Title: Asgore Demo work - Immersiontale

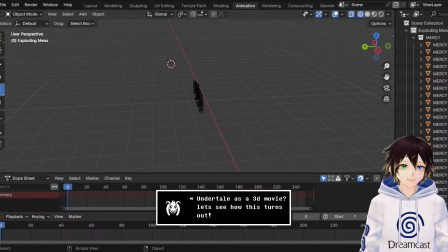512s
Was just curious as why the collision came from the front. Yeah, it's fine, it's fine. Make the pieces break and make them piece back together in an Among Us shape. Anyone feel like everything is liminal? I don't know.
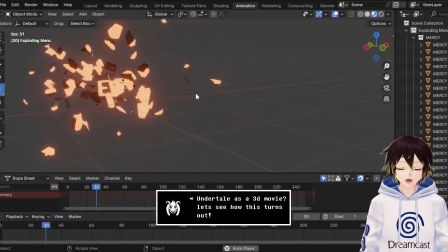526s
But yeah, those don't even need to be accurate though,
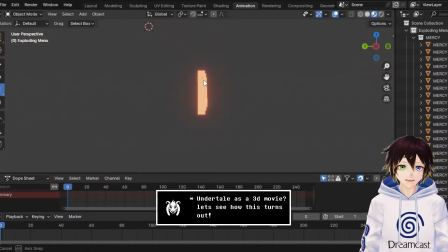529s
because we're only gonna see the smash from like the side, like that roughly, so it shatters. So I can do that for like save as exploding menu. V2 slow.
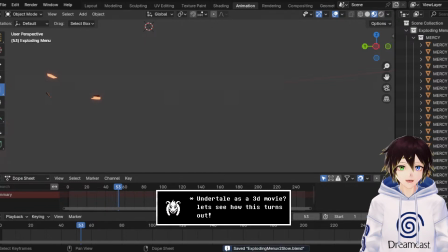545s
Right? And then we're going to go back to the Asgore demo.
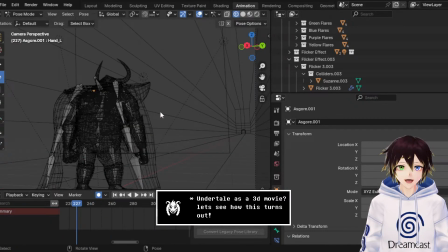553s
Now what we have here is Asgore does his goodbye bit, and then he pulls out the trident,
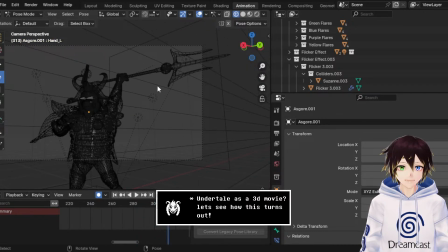559s
weighs it down a bit, and then I need him to go slow there, because he's then going to throw that,
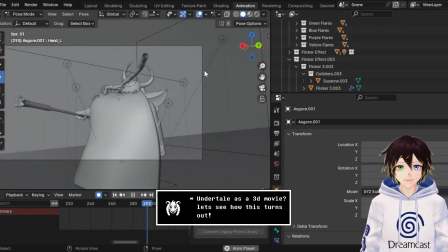564s
and when I don't have him do that, it just like... It's too fast.
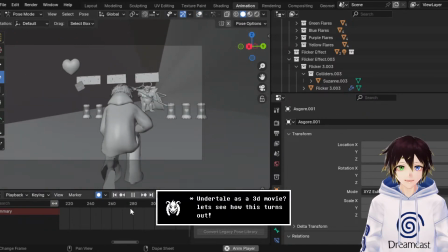569s
You can't register the hit. Like, it looks okay, but it's like, it's not fully there.
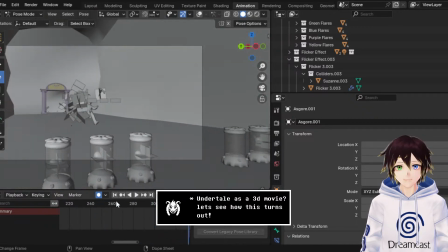576s
It's not fully realized. Your brain's still trying to catch up with what's going on. So I need there to be, like, there needs to be a pause.
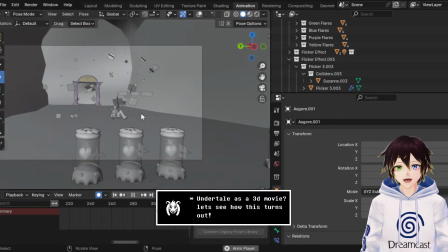585s
Still not sure about his pose at that point. And then, bam! And then we have the
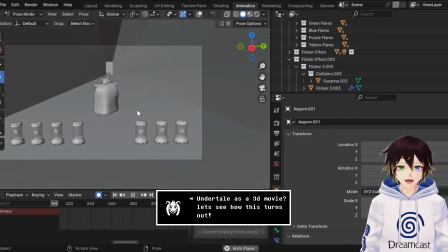596s
player getting up there.
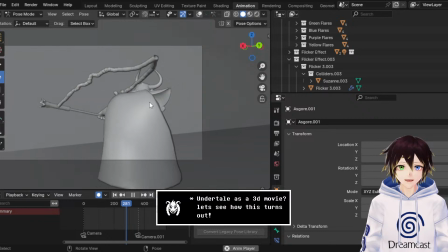601s
Still not sure about some of this camera stuff. Maybe have him, like, the camera swing around here?
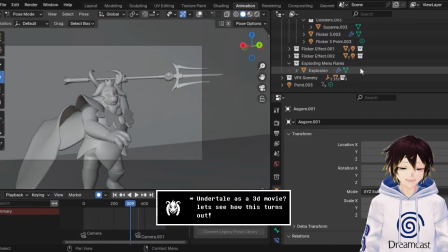609s
That might actually work. Let's see. Camera, where are we at? Because that might actually help.
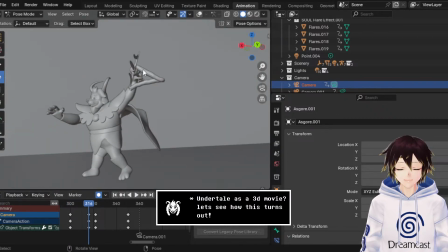619s
if the camera goes there. Because it's not an entirely bad pose. It's just I gotta make it look a little bit better. Window, main.
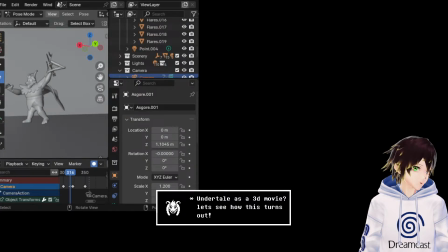634s
Throw this window over here so I can see what's going on. And why is Blender moved like that? That's weird. It's like totally like squished into the other screen.
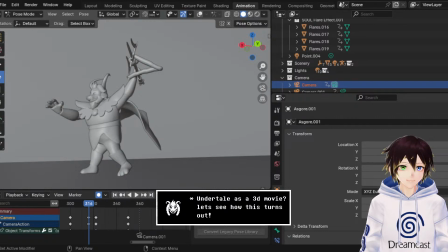647s
There we go. Can you make the mercy button stop glowing when it shatters? So what's going to happen is I'm trying to sort of like integrate the player, obviously, as you can tell from this like
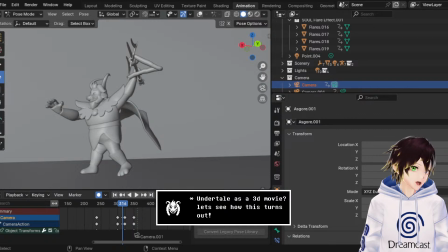664s
shot that I'm doing, because this is basically a mock-up to try and integrate the player more into this scene. I've mentioned it before, but I keep on refining the idea a little bit more of what I want. Basically, the gist being that it's going to be a player that does not want to hurt anything,
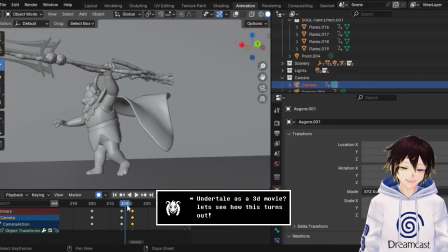683s
but has, before playing the game, done some really shady things. So that kind of like, it kind of makes up for the lack of a genocide run,
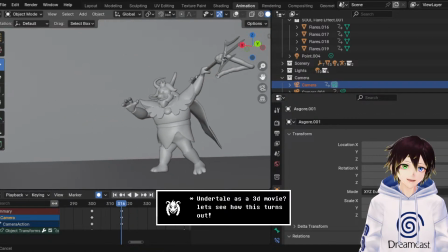696s
as the more or less like outside of the game you can say they've already done stuff like that and they're already kind of like regretting it. So they're just like, okay, I'll play the game and I'm at rock bottom now, you know, depression wise.
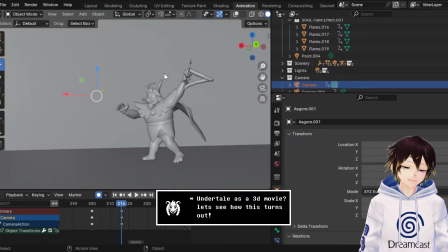712s
And the idea is that through playing the game they slowly learn how to become a better person again.
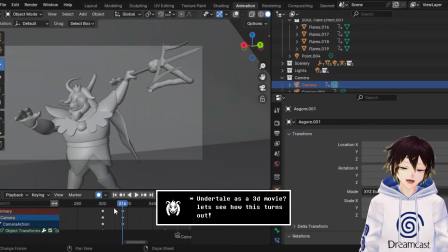719s
And this is going to be the bit where it kind of really tests them,
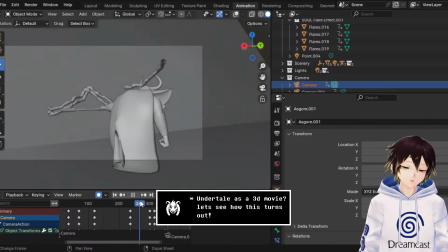724s
because essentially it's like they've been doing okay throughout the entire journey with Frisk, and then Asgore's just not going to listen,
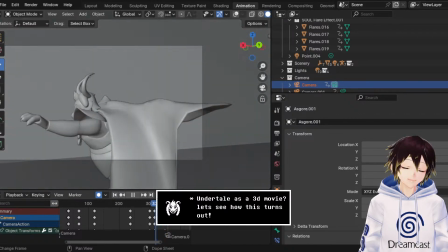732s
you know, which is going to be really bad. So it's going to really test them,
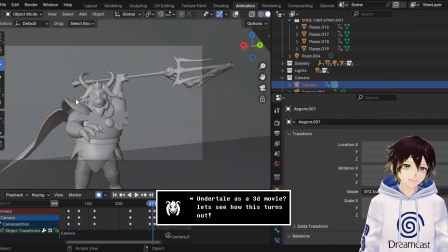738s
and I'm actually thinking of having the classic genocide sort of like face expression for Kara come up in multiple different points. You know, the smile, the red smiley face. I'm going to have that come up multiple times as though they're conflicted, you know, is what they should do.
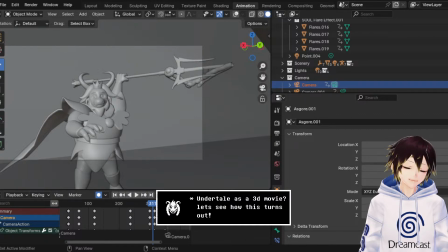756s
Almost like a nightmare sort of scenario. It's gonna be crazy.
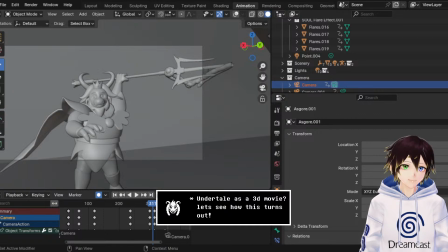761s
But yeah, I already have sparks for this.
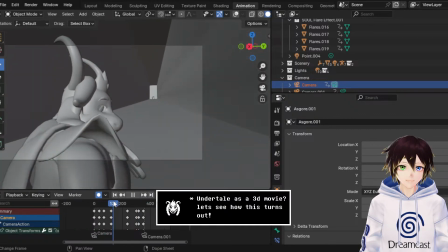769s
Oh, there's Asgore's voice, don't want to spoil that yet.
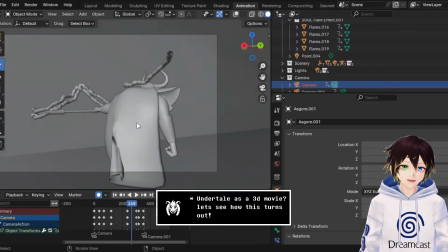772s
But yeah, with Asgore's spear or trident, I wanted that to be something that actually comes into frame a little bit better.
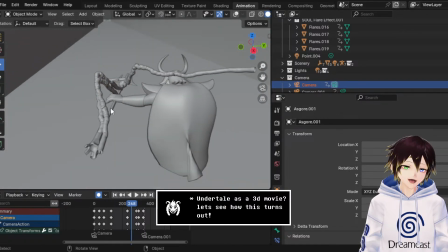781s
So you'll notice he doesn't have the trident at the beginning.
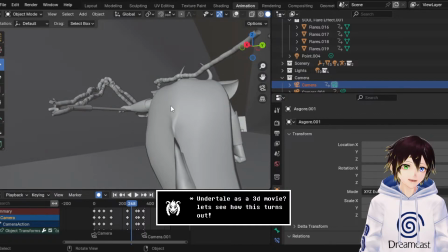786s
He uses magic to make it appear, because that then explains how he has it rather than it just appearing out of his cape.
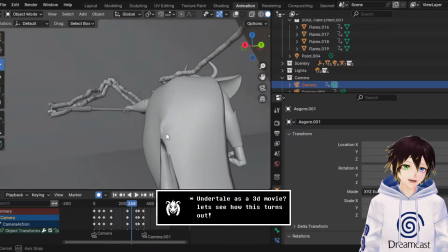793s
You know, we see him do it here again a little bit, but the idea is he can more or less call it back to him whenever he wants.
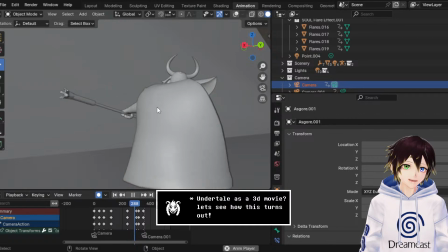800s
And when he does that, we have this kind of like lightning spark effect going on, which admittedly looks better in rendering.
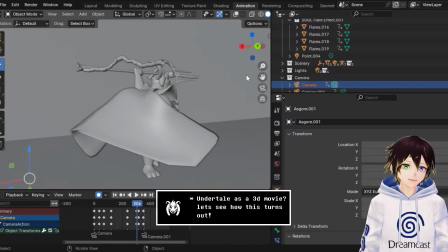807s
The only difference is I'm just not showing that off. It's the same with like this bit.
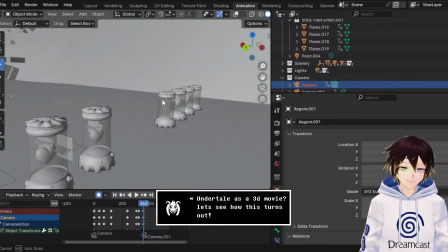812s
You can just about see it there. Where is it?
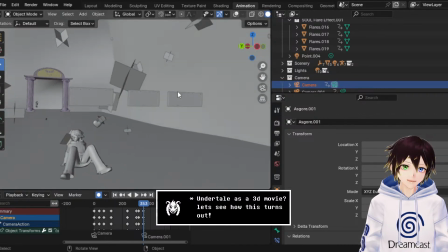819s
All these little effects that we see going off, these are all like little particle effects for the hit.
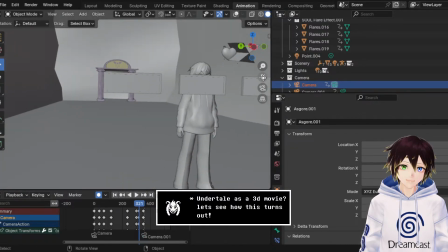823s
But when we go here, bam, there we go, there's this trident going through there.
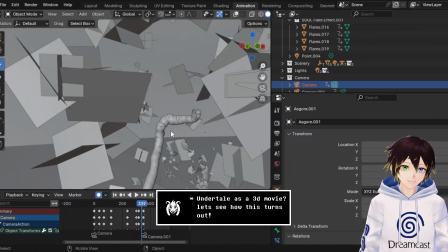828s
You can just about see another spark that goes off there, showing that the button's completely destroyed.
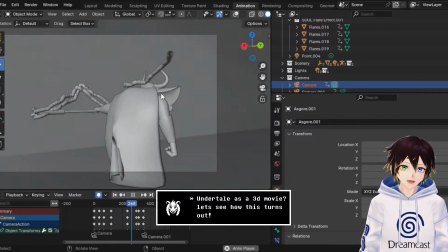834s
But again, this setup needs to be adjusted because your brain can't register what the hell is going on here.
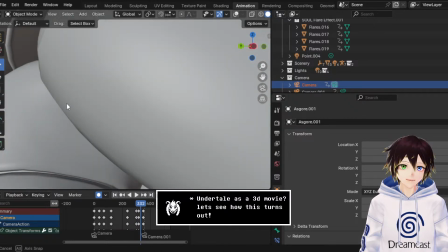843s
There needs to be like a pause there, and then overemphasize the speed there, and then slow it down so we can have the player's reaction and
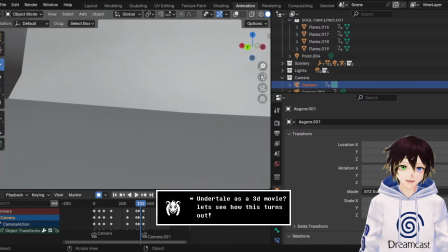853s
then have them do this neat little animation that I went through previously,
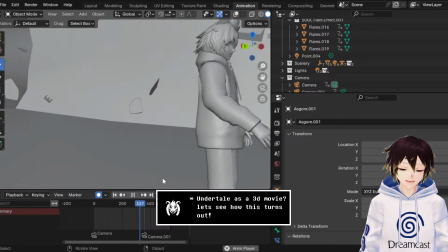858s
which was them exploding backwards, just bam, landing on the floor, shaking the head a little bit.
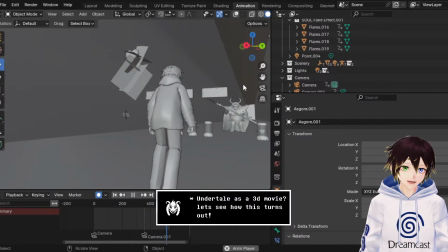864s
And then we get to see Asgore, and then the player stands up again and gets ready to do the full battle,
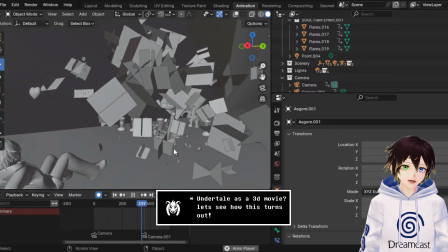870s
while we have Asgore turning around and retrieving his spear again.
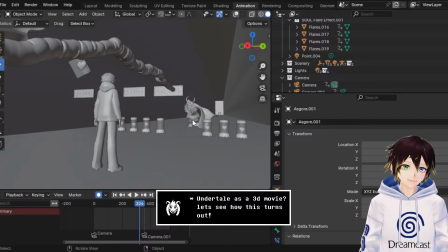879s
Which is cool and has the lightning effect again. And he even decided when he throws it, there's still like residual lightning coming off it.
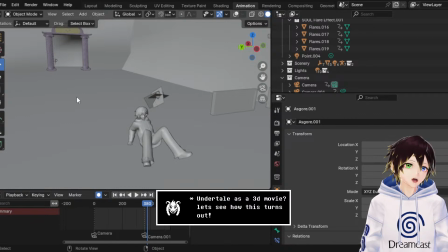886s
Everyone will be like, dude, why have you given it the lightning effect? It's just, it looks cool, you know. It makes it look way more magical.
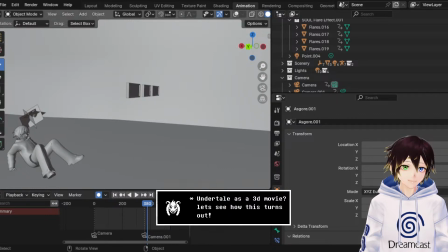With the fire and everything, what's gonna happen is I'm gonna have the fire come in after that.
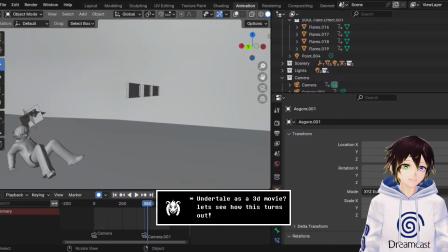911s
I want the fight to be kind of like the player getting completely overwhelmed by Asgore, so he's just gonna be spraying like fireballs everywhere. the player's going to be dodging that. Then we're going to have, you know, like the fire swirls where he does all the circles and stuff.
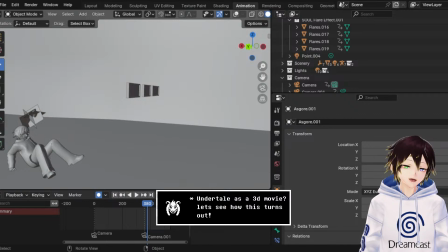929s
That's going to be interesting to try and do, because I want that to be more like a lasso of sorts, where that appears and it's a case of having to find where the exit is and duck out of it. So it's going to be like a lot of dodging, or at least I want it to be like that.
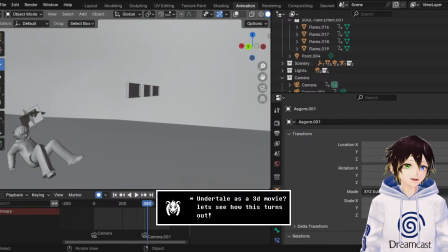944s
Mixed with the fireball firing, and then also the trident used in melee combat. You know, I feel like that is going to be cool for
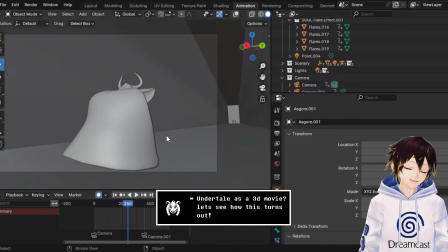957s
emphasizing Asgore's combat abilities, because he's meant to be like completely overwhelming, a bit like Undyne. So I figure like just having him be constantly sort of
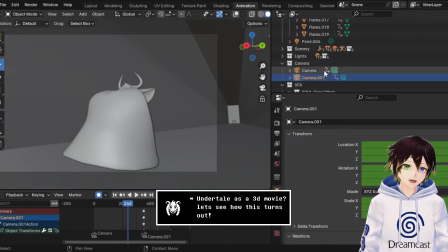973s
being really sort of active and roaming around the battlefield really quickly will be cool, despite his size.
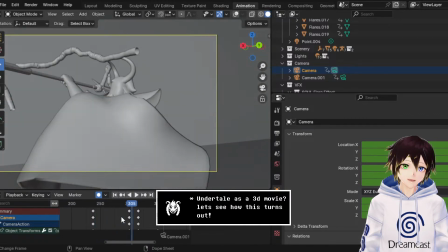981s
Right, if I...
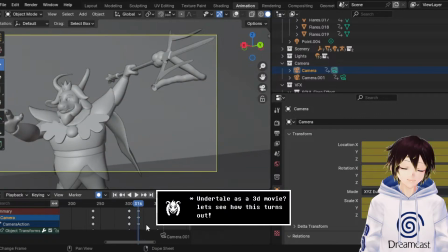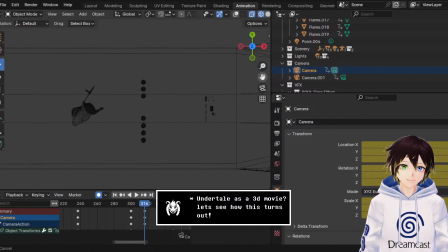988s
Like, it's gonna be terrifying if I can get it just right. Like, this really is a test for me to see if I can pull this off pretty well. Because, like, I really want this to be the best I can, so I've sent this around recently to a bunch of people just to kind of get feedback on it, but this is, like, the ultimate thing of just being like, okay, I need to...